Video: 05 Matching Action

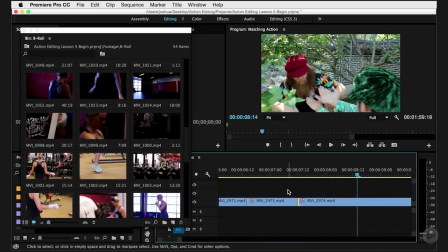(4:09)
And so that doesn't work so well. So let's go ahead and double click on it. Now we can actually fix it.
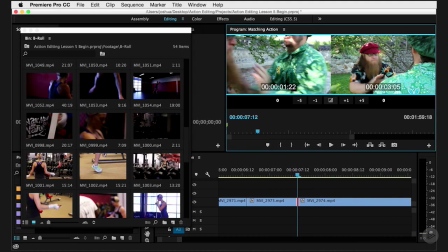(4:14)
So what we want to do is watch here. This is the last frame of the shot on the left. This is the first frame of the shot on the right. So we can try to really get those to match. Again, we'll just go right where he pushes.
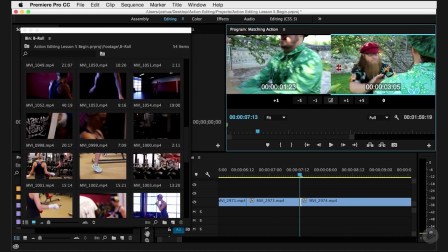(4:30)
And then over here, I will take it right to where he pushes. And we can watch that.
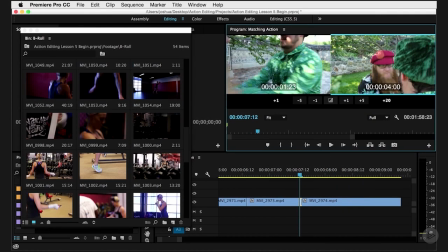(4:42)
I feel like I could use a little bit less on this one. So you're really just looking for that visual cut on the action.
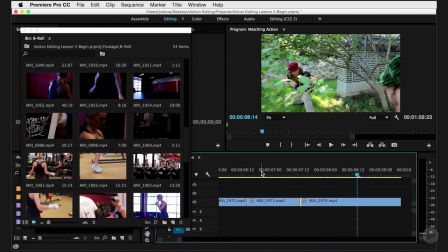(4:51)
And you notice that even though you're going from this shot to the other shot, it becomes a lot less noticeable because we are matching our action and we are cutting on this matched action.
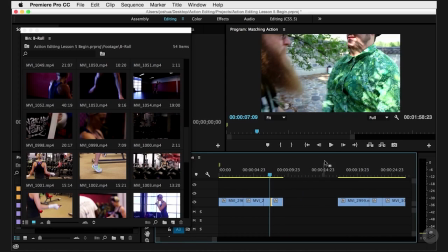(5:01)
So when you have matched action, like in a fiction fight scene, it's really pretty easy concept to understand and to go through. So I have a bunch of these different ones here that you could also do that with.
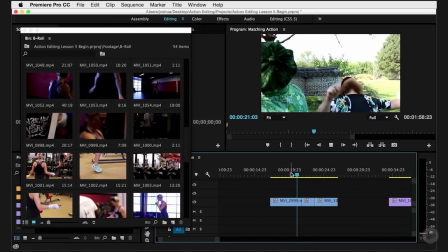(5:15)
That one where he punches and he punches and he punches.
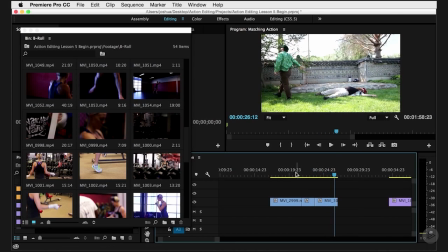(5:20)
So feel free to go through and actually make those line up, figure out how that transition is going to work. I just gave you some options here, or you can just wait to do this when you actually have an edit. Either way, I just wanted to give you those options.
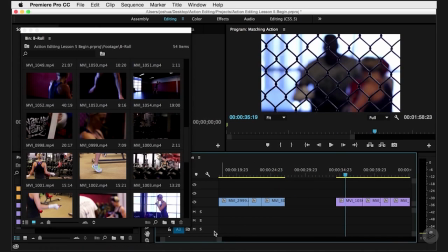(5:33)
Now, when we go into our documentary footage,
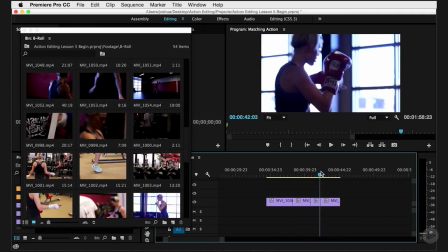(5:37)
it's slightly different because we don't really have matching action all the time.
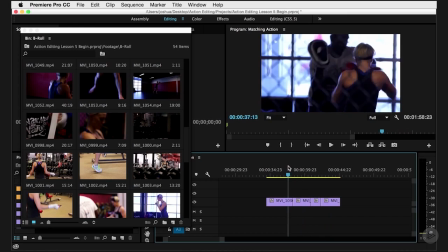(5:44)
Now, in between these two shots, we do, but that's going to be a little bit of a jump cut.
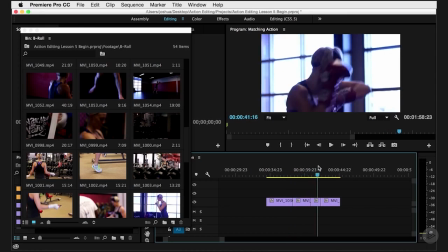(5:50)
So feel free to try to cut on action.
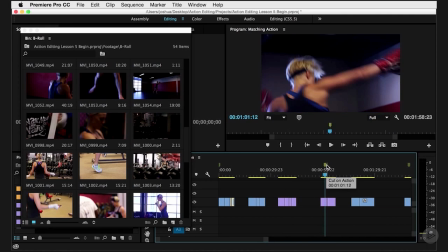(5:54)
And what I mean by cutting on action is even if the action isn't matched,
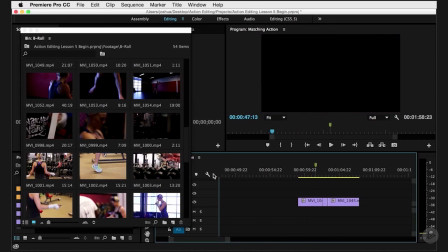(6:02)
you can cut on the action and it will help hide the cut.
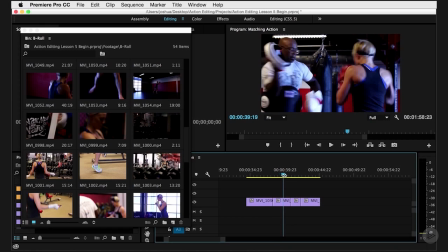(6:07)
So let's go from like this one where she starts throwing a punch out, cut that,
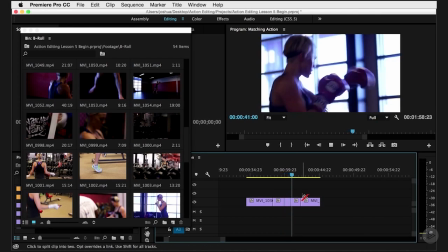(6:14)
to where she's throwing a punch out here.
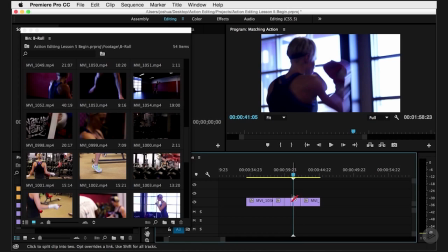(6:17)
And again, even though this is going to be a bit of a jump cut, we can kind of get a sense of how cutting on the action
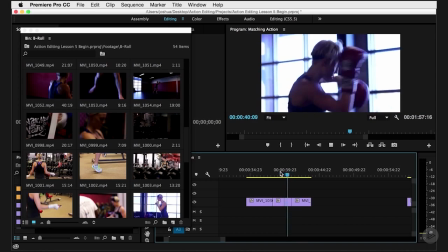(6:26)
helps to hide the cut. What you don't want to do is have somebody stop moving and then cut.
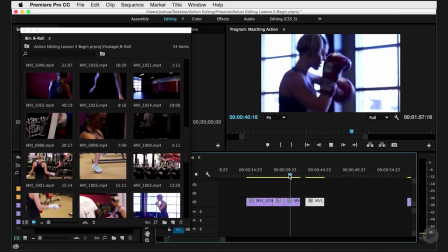(6:33)
So for example, this, where she stops and then cut to this next one,
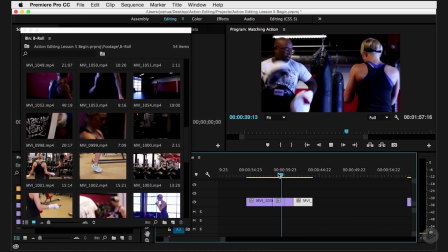(6:40)
that feels like much more of a cut than the previous, because she's stopped, and so the movement isn't bringing us through the action.
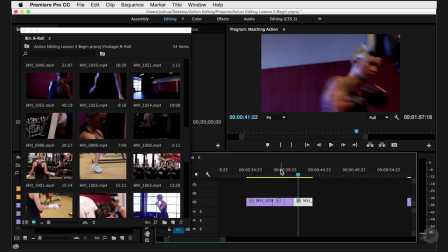(6:49)
So when possible, cut on movement, cut on action.
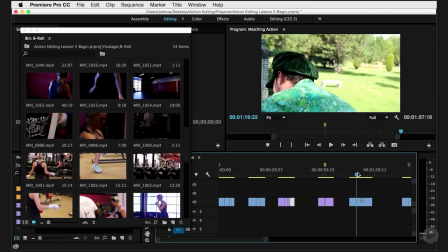(6:55)
Now, the last thing that we want to talk about is, I have other versions of the same thing of cutting on action.
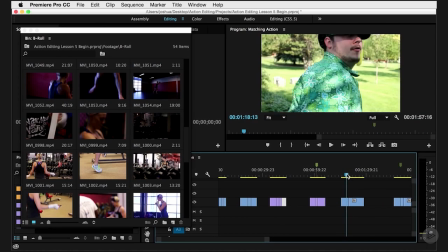(7:02)
In this case, it's these weird, ridiculous point of view shots that you would do that same thing for.
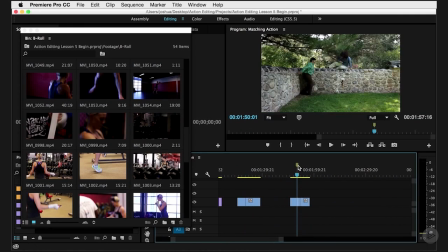(7:07)
The other thing that we want to talk about is jump cuts, and really good examples of a jump cut in this fiction scene, because we already kind of talked about it in the documentary footage scene.
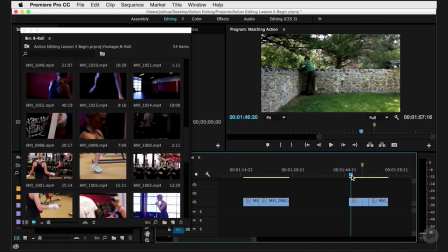(7:22)
So if you look here, we have this shot where he jumps up and then it cuts to this angle.
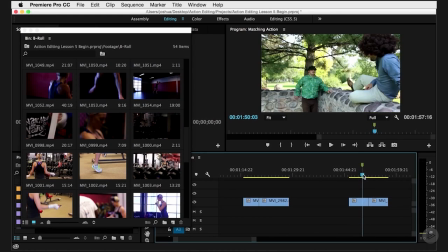(7:30)
That is not exactly a jump cut because we are moving angles.
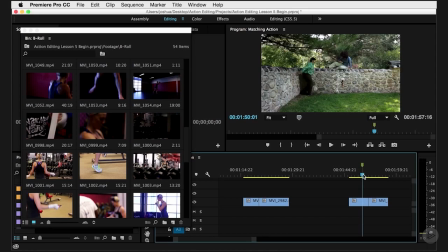(7:35)
So we've moved from this perfect profile to kind of a 3/4 profile. We're also changing framing. So we move from this extreme long shot to this kind of over the shoulder long shot. The composition on this isn't perfect.
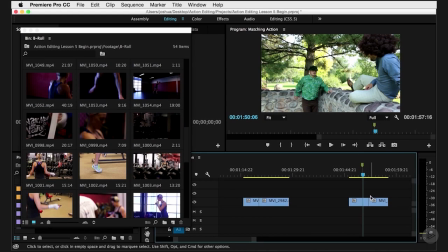(7:48)
This guy should actually be right about here, but that's just me nitpicking as a shooter as well. And then you see that we jump to this side. Now that's where our jump cut comes, because you see here and here, green shirt is on screen left.
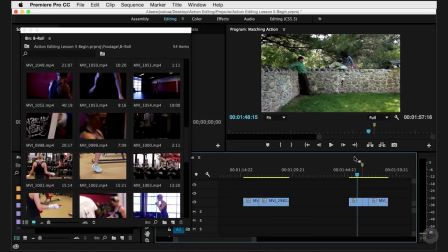(8:04)
Blue shirt is on screen right. The next shot, green shirt is on screen left, blue shirt is on screen right.
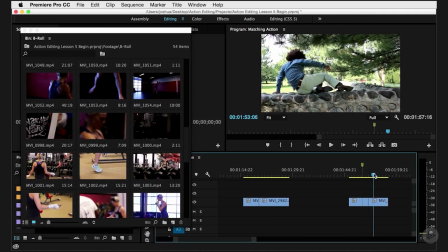(8:11)
Then when we jump here, we've flipped the world. Blue shirt's now on the left and green shirt is now on the right.
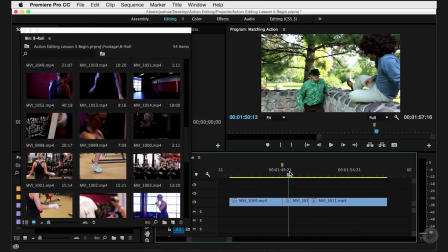(8:17)
So even if we go through here and we do this cut really well, let's go right there, go ahead and cut that,
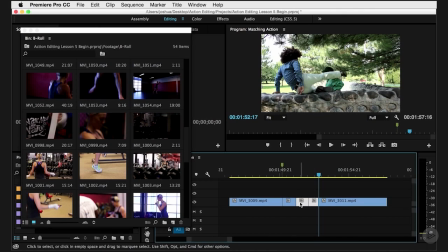(8:28)
go right here, get rid of that. Even if we do something like that, which is a pretty good cut. And if you can't get cuts that perfect to start off with, don't feel too bad. I've been doing this for a while, so usually my first guess is within a couple of frames.
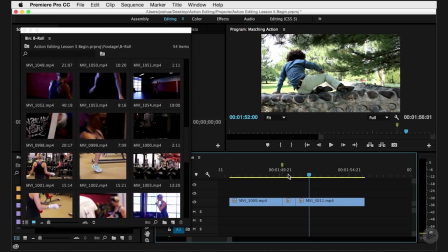(8:44)
That's not bragging. That's just something that comes with practice and experience. So you will definitely get there if you're not at that point already. So even though that cut is right, and it's cut on action, and it's matching action,
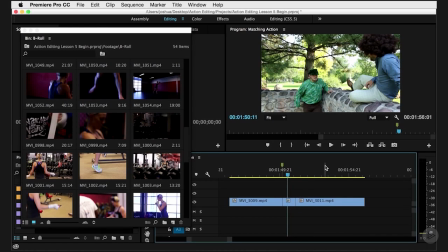(8:58)
because we jump to the other side of the screen, it feels like a jump.
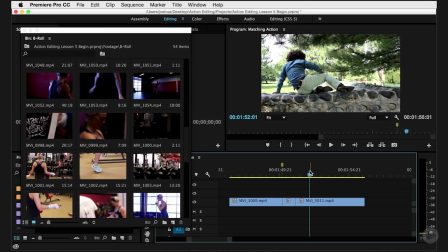(9:03)
There's nothing we can do to change that. In the case of this story, we kind of need it because it's the only shot we have of this guy jumping off the wall.
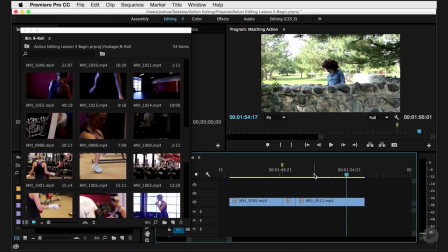(9:11)
So psychologically, what we've done is added a cut that people are going to feel. So now what I want you to do is go through, play with all of these little things that I've put together for you.
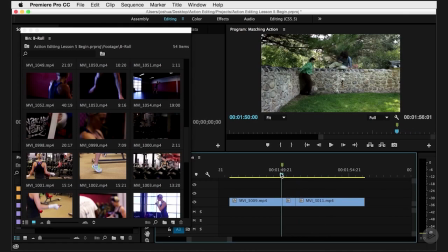(9:24)
Get used to cutting on action, get used to matching action,
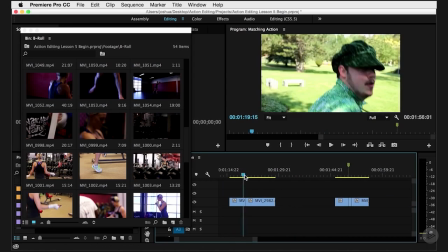(9:28)
and then when you are comfortable with all of that, you can come on back and watch the next lesson.